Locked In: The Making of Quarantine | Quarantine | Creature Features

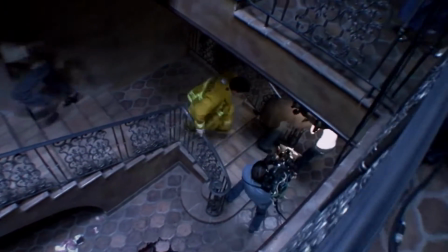He has 3 shots. They're all 5 minutes long, and they go from downstairs to upstairs into a room. We tried as much as we could to keep those shots in one long take as possible and tried not to cut if we could.
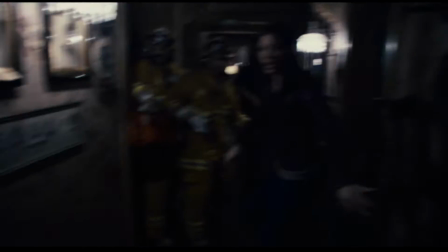So we came up with various ways to do this, whether it's a simple swish and cutting in the swish, or, you know, hiding it in a little bit of black.
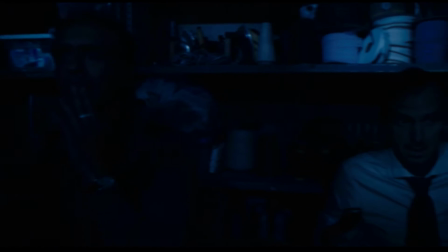There's the scene in the kind of the makeshift triage room, and all the characters in the entire building are in this room.
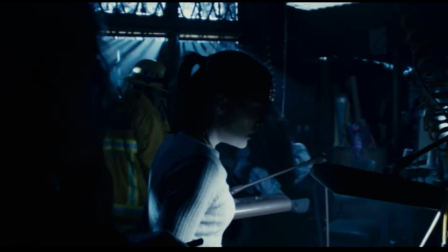When you look at that scene as it is in the movie, and it's a lot of tricky, you know, real tricky editing in just the camera movements.
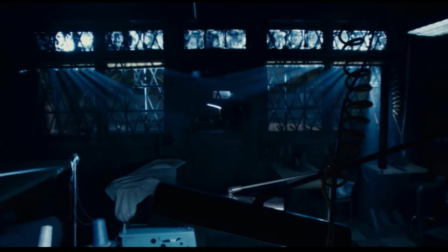You know, the camera moves a little bit to the left, you'll pan and it'll cut to Bernard's character.
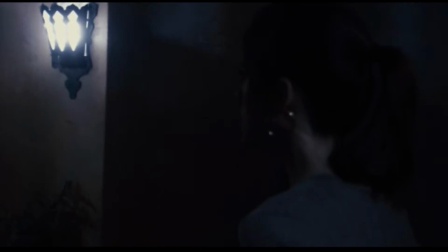And then as Bernard's character, we kind of do like a little fake zoom that goes in and it matches the framing of the swish coming out to, you know, another character. And when you watch that scene, there's literally probably 15 cuts in that scene and it plays as one.
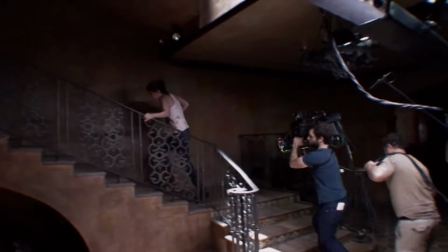Yeah, with the frenzied pace of the film and with the camera being right in the middle of the action and treating the camera like a character,
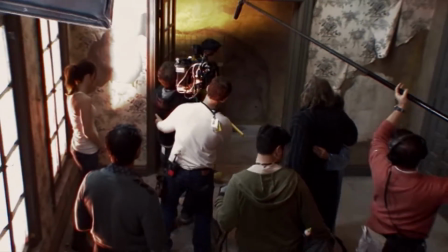we realized part of making this all feel real is banging into the camera.
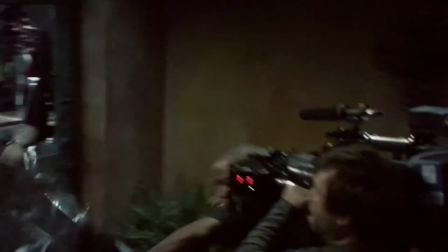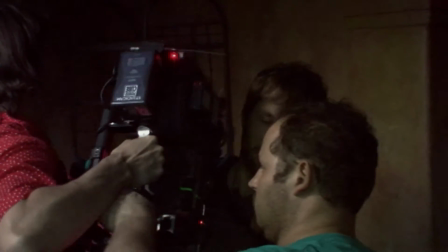I think once they say action, we forget that there's a man there. Like I was handling this piece of equipment, and we just, if there's a fight, we fight.
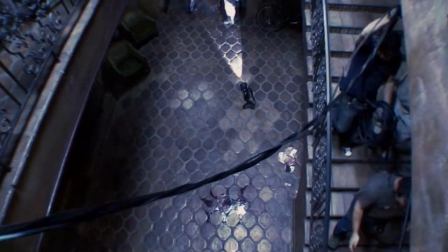If there's, you know, pushing involved, we push. Because we're shooting HD and there's always this tethered sort of cable coming out of the camera, and there's an onboard light that's powered, and there's sound, all these cables running out of this camera.
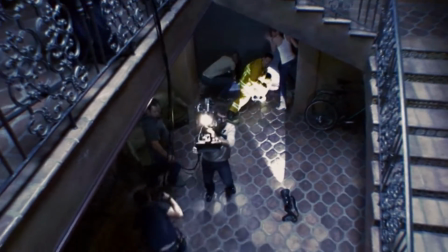And so I think what people don't see is sort of this dance that goes on behind everything.
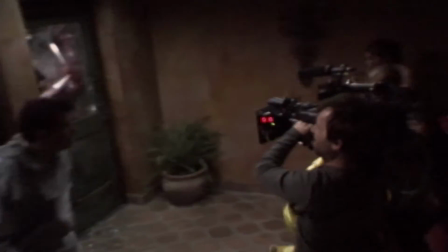A couple times the camera operator has fumbled the camera,
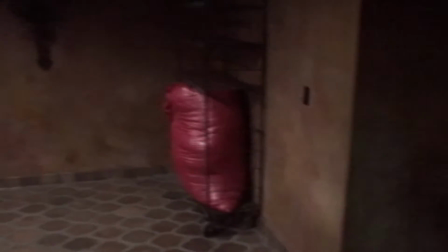and we've had to take a little time and try and, you know, glue it back together and get it working again.
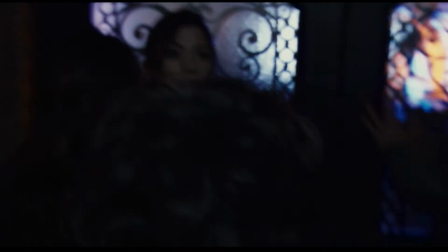But it really helps sell the reality of the film when people are pushing the camera out of the way or grabbing onto it or, you know, slamming into it.
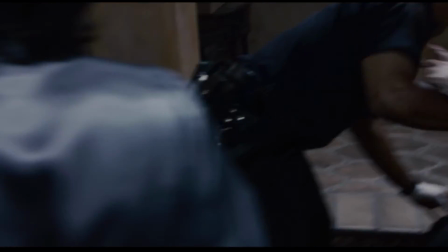That really makes it feel very real. It's been interesting coming to work every day to the same place.
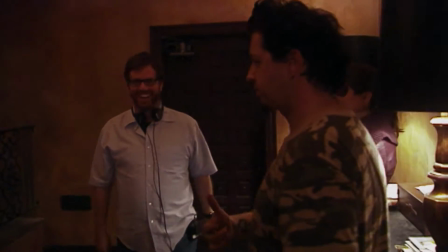It sort of feels like we're living this movie for, what, the 26 days that we're there. I mean, I sort of had the thought during the first week after we were on our, what, third or fourth 15-hour day, I thought, this is exactly what I need. I need to be thinking I have to get out of this building. It feels like you're actually in an apartment, which is crazy, an apartment building, a nice one.
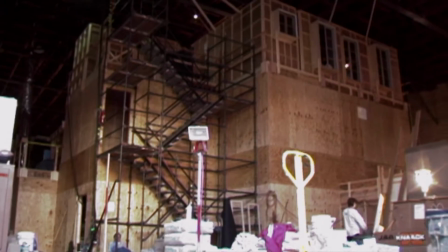You know, when you build a set of this magnitude that is 35 feet tall,
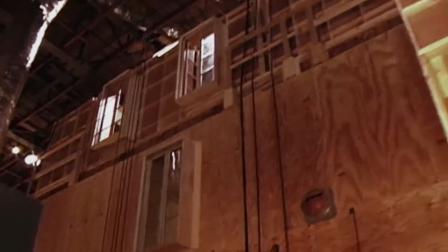going right up to the grid of a soundstage and control the entire environment, you have the luxury of creating the greatest movie you can make.
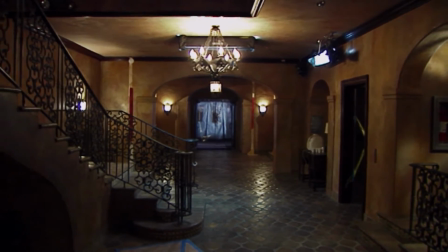At the beginning of the story, we wanted to create this sense that there were these windows. It was like the last possible exit.
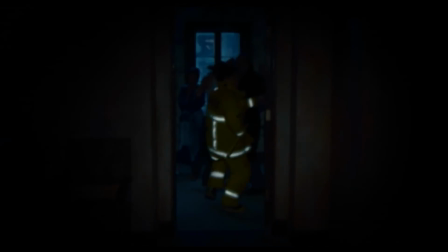So we made these like frames within frames within frames. So your eye really went to this one window and thinking this is gonna be a way to get out. We tried to make it like it's from the, you know, it could be 1920s, 30s. Older building, there's quite a few different discussions on how far down to take it, whether it should be aged more or not.
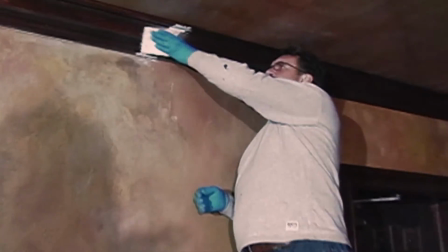I personally didn't want to take it too far because I didn't want it to look like a horror film from the beginning of the whole thing. He brought such elements of detail and such love to this, and the entire art department has just been phenomenal.
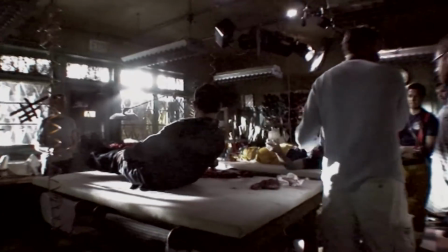This is we're gonna call it the sewing room of the building. It's part of the back of the building that's rented out.
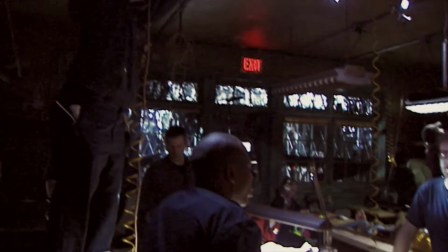That room is lit with probably 40 mirrors, all going through a space 6 feet wide by, you know, 8 inches high.
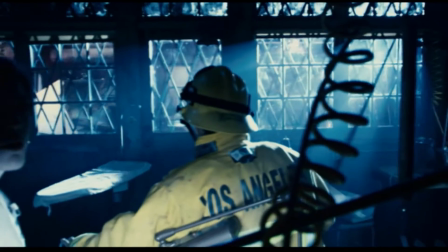And that was the way I had to light the whole room because of these bulldozer buckets that come down. The set was really a tricky build.